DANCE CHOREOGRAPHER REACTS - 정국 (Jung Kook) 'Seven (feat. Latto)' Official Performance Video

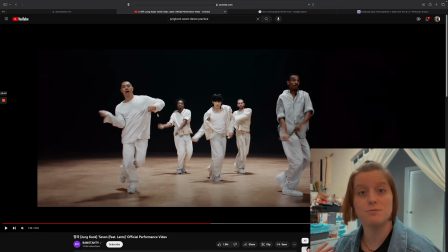[14:25]
So they were making it a little bit more full and movement because they're all dancing together. they
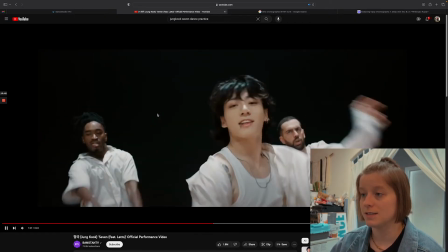[14:30]
have that option there we go right there and we'll backtrack just
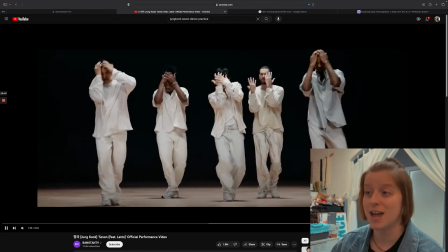[14:35]
a second to reference the look on his face saturday
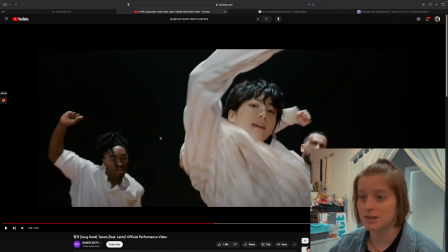[14:40]
sunday that right there that was real i'll tell you why because whenever you have because remember jungkook bts they they have been known one of the things that put them on the map early on in their careers was the difficulty of their choreography they were
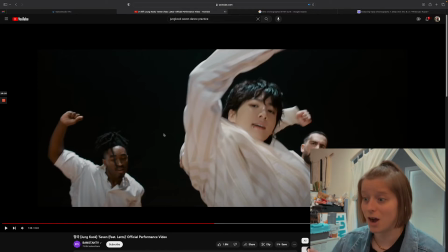[14:55]
their choreography was hard i mean kioni yeah kioni on on their mess like for fire for dope and for a lot of the ones where they were starting to get picking up in popularity uh globally those are hard so for me a lot of that kind of choreographer we were just doing a chug like that
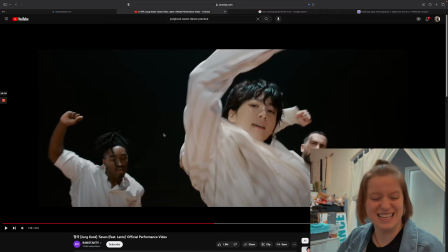[15:11]
that feels so like the moment of freedoms like saturday sunday like it's just having this kind of groove built in and then having a lot of those types of digs or those types of chugs it just feels like the energy just hits a little different
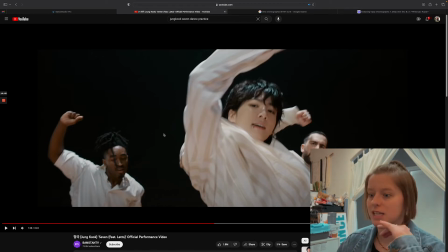[15:27]
compared to whenever you're trying to just go intricate intricate all the time and dying so i'm gonna be honest i think jungkook probably likes this choreo a lot i would hope uh because it and the dancers too because it is not so dense and physically demanding in the sense of
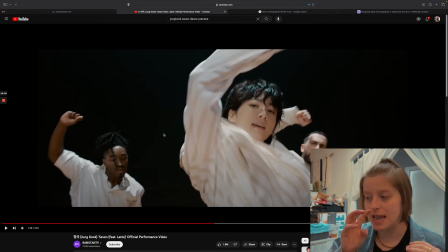[15:45]
in complexity so it it has simple movements to it and the grooves are meant to be chill laid back and what comes with that is discipline and control and how you choose to extrovert or engage into your movements so i think jungkook likes the choreo and it showed on his face just then i don't think that was a
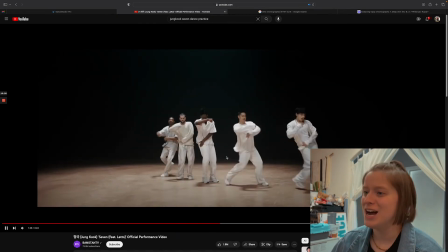[16:04]
facade because it's way more chill you know to look at that they get to walk walk more than just two counts like they get
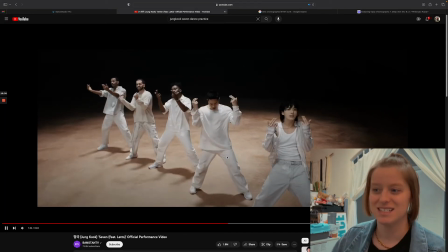[16:13]
to sit and like come on second yep and the dancers
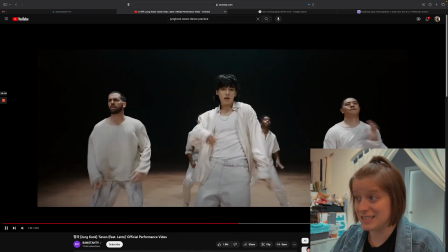[16:19]
dancers like this choreo too you can tell they're like yeah yeah
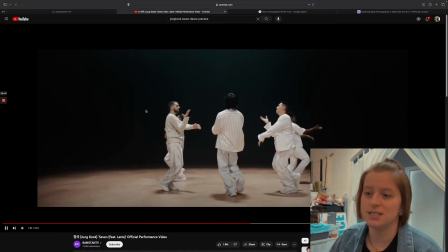[16:26]
he ain't breaking a sweat this is just this is child's play oh
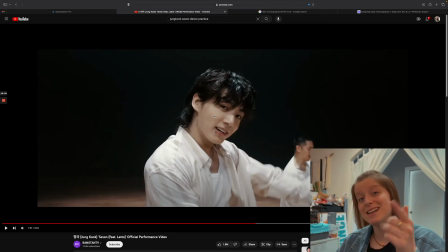[16:34]
look at that seven days a week but that is also playing onto the groove that they did earlier as a group but it was bigger but he made it smaller because of the camera angle that was there so smart on his part shows
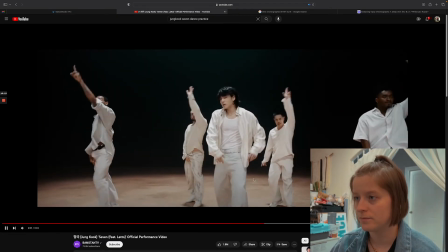[16:47]
his maturity as a veteran in the industry there's rebound again very
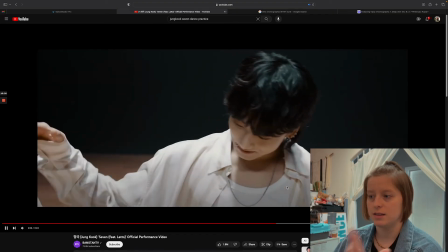[16:56]
nice and then I know from here they're chilling out they get a water break they go off
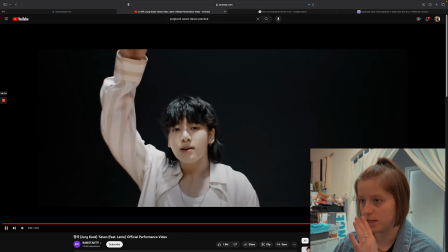[17:01]
I'm gonna skip that if that's okay with everybody everybody comes back on now
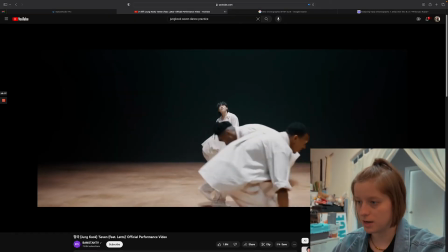[17:07]
notice they're not just gonna basket run or dip they're gonna pulse it and
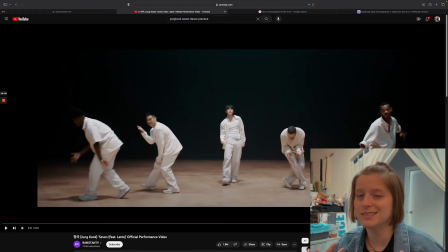[17:12]
this is such like a like a 2000s r&b like uh like whenever they're talking they're conversing like usher it's a bit of like uh you know they're going down that was a really cool choice where they're still low or you still see jungkook as the reference
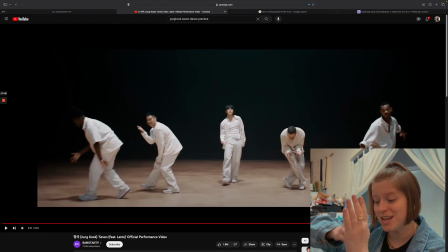[17:30]
point but you see them all dip down but they're still doing something and they're still in it underneath not just the surface level of what the song is but they're riding the beat underneath without making it a big show
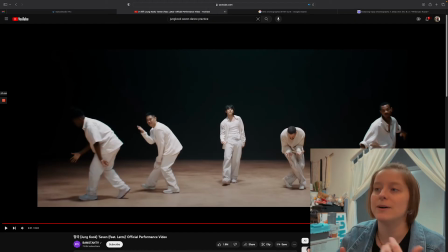[17:43]
and i think that's the trend of the whole choreography is it's not a huge show but it's very captivating because it's so laid back and i think that was the intention of the choreographer i i'm always a fan of good wordplay and i think the wordplay was very tasteful i think i've said that a couple
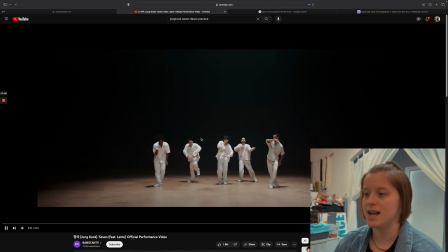[17:58]
times already and look they're all like karaoke very nice they're doing pops right here so those are arm pops but if you want to look at
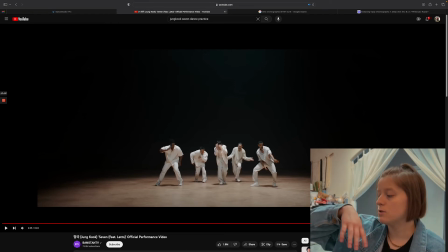[18:05]
this dancer here i believe his name is brian puspos um he's doing more of a puppeting scarecrow like texture in his arms now um that is a little different than just like your typical fresno a fresno uh the structure and the timing is a little different but for that they're like they're hitting
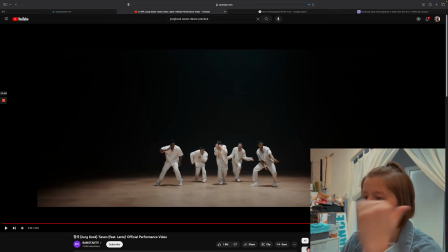[18:22]
a very particular part of the music and so for me a pop was super appropriate there and i'm so glad they put it and i think i said that earlier but i really like brian's choice to to kind of make it a little bit to make those arms dangle a little bit more
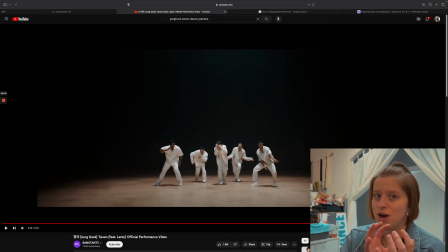[18:35]
but i just want to let you know like there's there's a whole branch genre of a popping texture that's scarecrow or puppeting if you want to look into
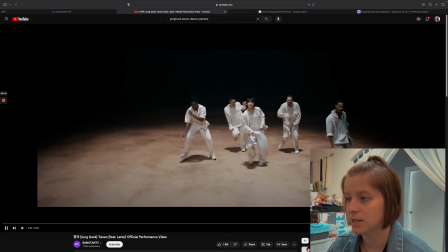[18:43]
that that he does and that was that's cool yep that right there if you don't know what it is it's gonna it shows up a
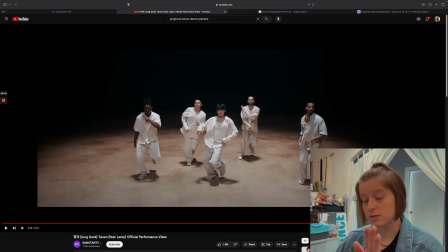[18:51]
lot in media it shows up in a lot in dances that's james brown so it goes heel toe heel toe heel toe and then wet foot slides in i did do some research before i watched this video um i know I don't know if Lyle was affiliated with this but he it showed
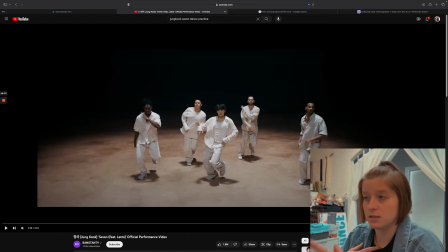[19:07]
on what I saw that he is affiliated with this performance possibly it's a choreographer um and I know Sienna too but um anyway it's okay it's okay if it's a little off um but he adds the James Brown move a lot in his choreography specifically so there is a good chance that he
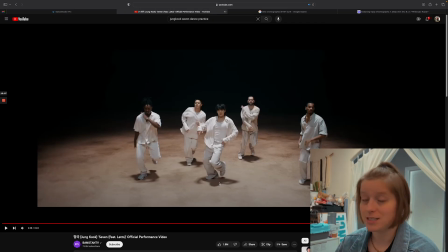[19:25]
may be the one who put that in there which for me I'm like that's fine because it's very it matches it works and uh James Brown is one of the fundamental artists and just his importance in in the hip-hop street culture in the street community is second to none so I would
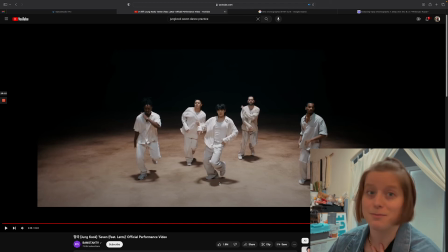[19:41]
say the more James Brown and something the better it is in my book personally but it
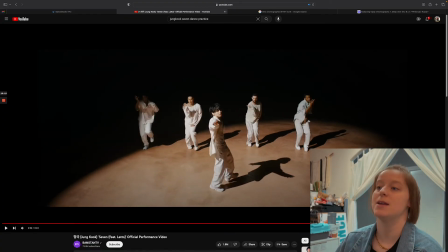[19:49]
throws it lighting change really helps because they're doing the same choreography again as they did in the
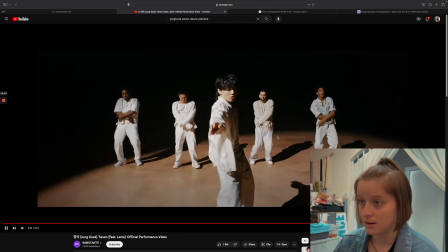[19:53]
first course but then they add a nice hip thrust there